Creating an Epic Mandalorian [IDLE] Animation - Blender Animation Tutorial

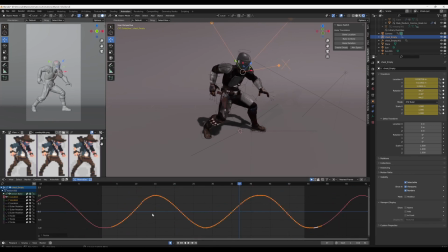3:53 The main thing that I'm looking for is to make sure that there's no obscure movements that stick out while looping because remember in video games if there's one thing that's off in a game animation loop you will spot it and you will never ever unsee it i use a similar process mixing transformational
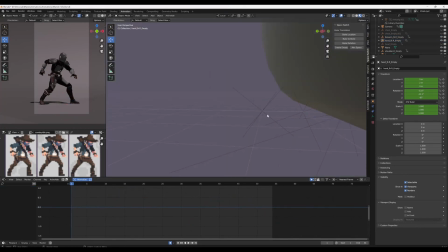4:08 offsets and rotational offsets through all of the limbs in the body starting from the torso and working my way through to the
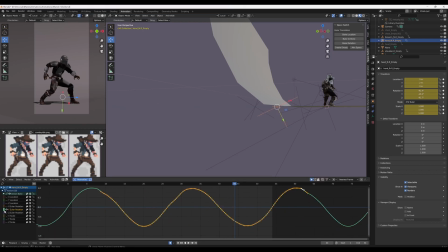4:14 arms now i don't use this process for the fingers i actually use something different which brings me on to step three
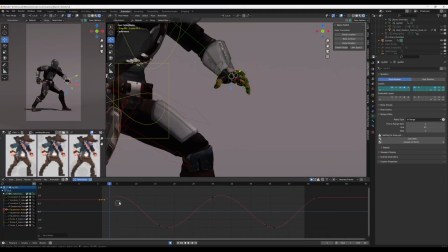4:22 step three is a different story and it uses something different than space switching but a similar kind of idea in which I'm reusing animation.
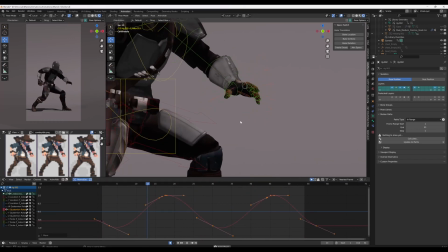4:30 Now I do this almost every day, if I've already done an animation then I will reuse it again and again to save time.
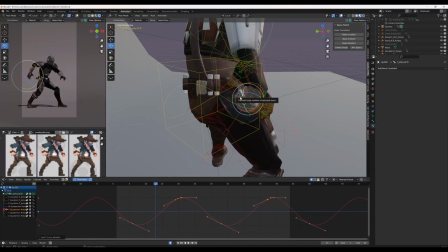4:38 So I took some of the motion from the centre of gravity control because I liked the timing and I used it to drive the fingers rotation. I offset it at each knuckle and then once I was happy with that animation I then offset each finger accordingly.
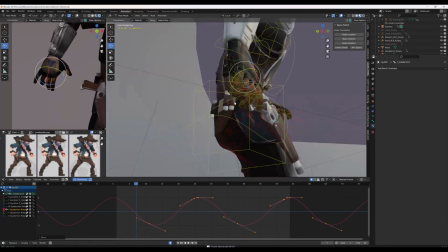4:53 Starting with the index finger I then moved through the hand and ended at the pinky finger gradually making the
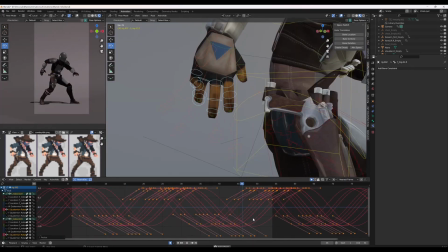4:58 offset larger and larger until I got a nice rolling of the fingers as if the Mandalorian is itching to pull the trigger.
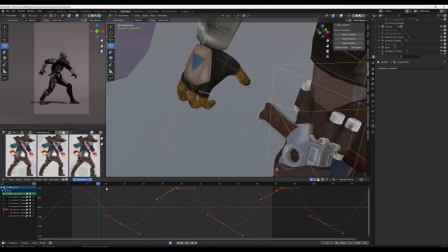5:04 I did the similar thing on the left hand but kept the movement a bit more subtle as I wanted this to just
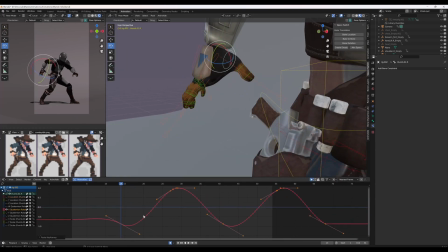5:09 be a bit more of an overlapping motion rather than something that the Mandalorian was consciously thinking about.
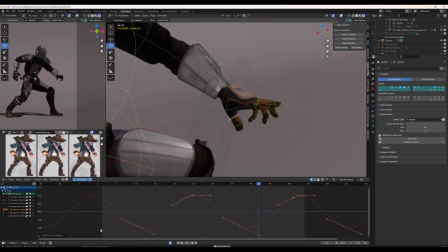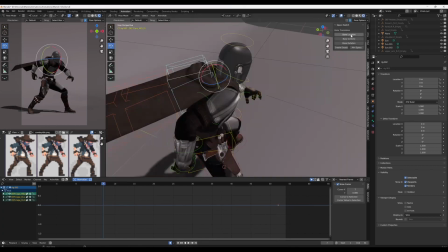5:23 Once I've animated the whole body I then move on to adding the final touches of the cape. Again, the cape uses space switching, particularly rotational data,
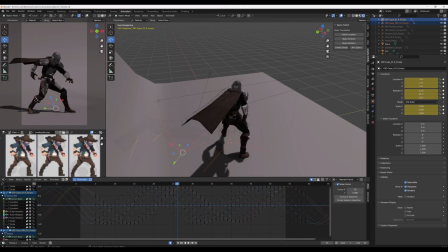5:31 and I use this to offset not only from the top down to the bottom of the cape, but also the three controls controlling the left side,
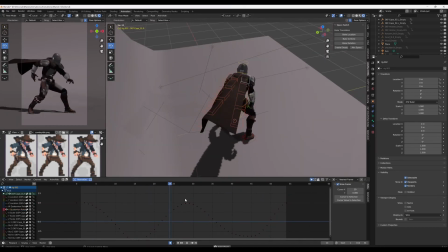5:38 the right side, and the middle. While I'm doing this, I'm trying to keep in mind that the curve follows a sine wave, or something similar.
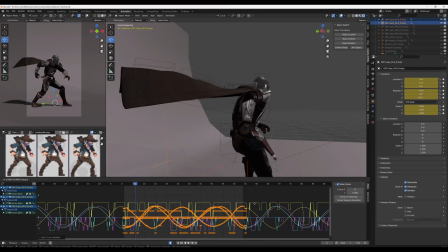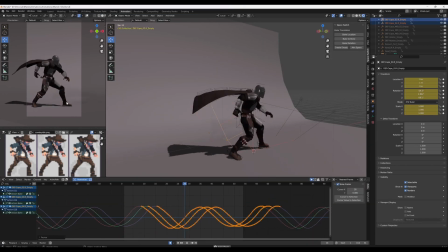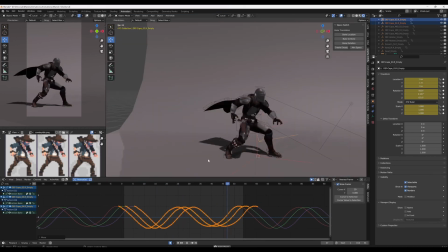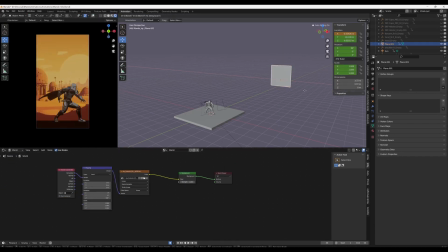6:01 Now that all of the animation has been put into place, the final touches are adjusting the shader to make it look a bit cartoony, adding a stroke on the edges to make it look as if it was hand drawn,
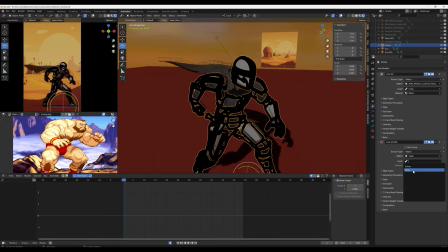6:10 and then boom, this is the final shot.
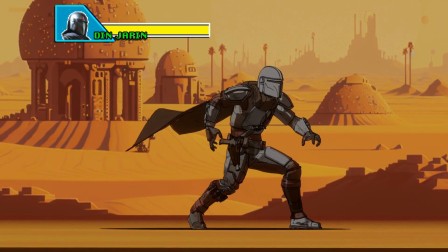6:17 I really hope you enjoyed this video, and I've got a lot planned for the future, and for sticking around this long, here's a sneak peek at what's coming next.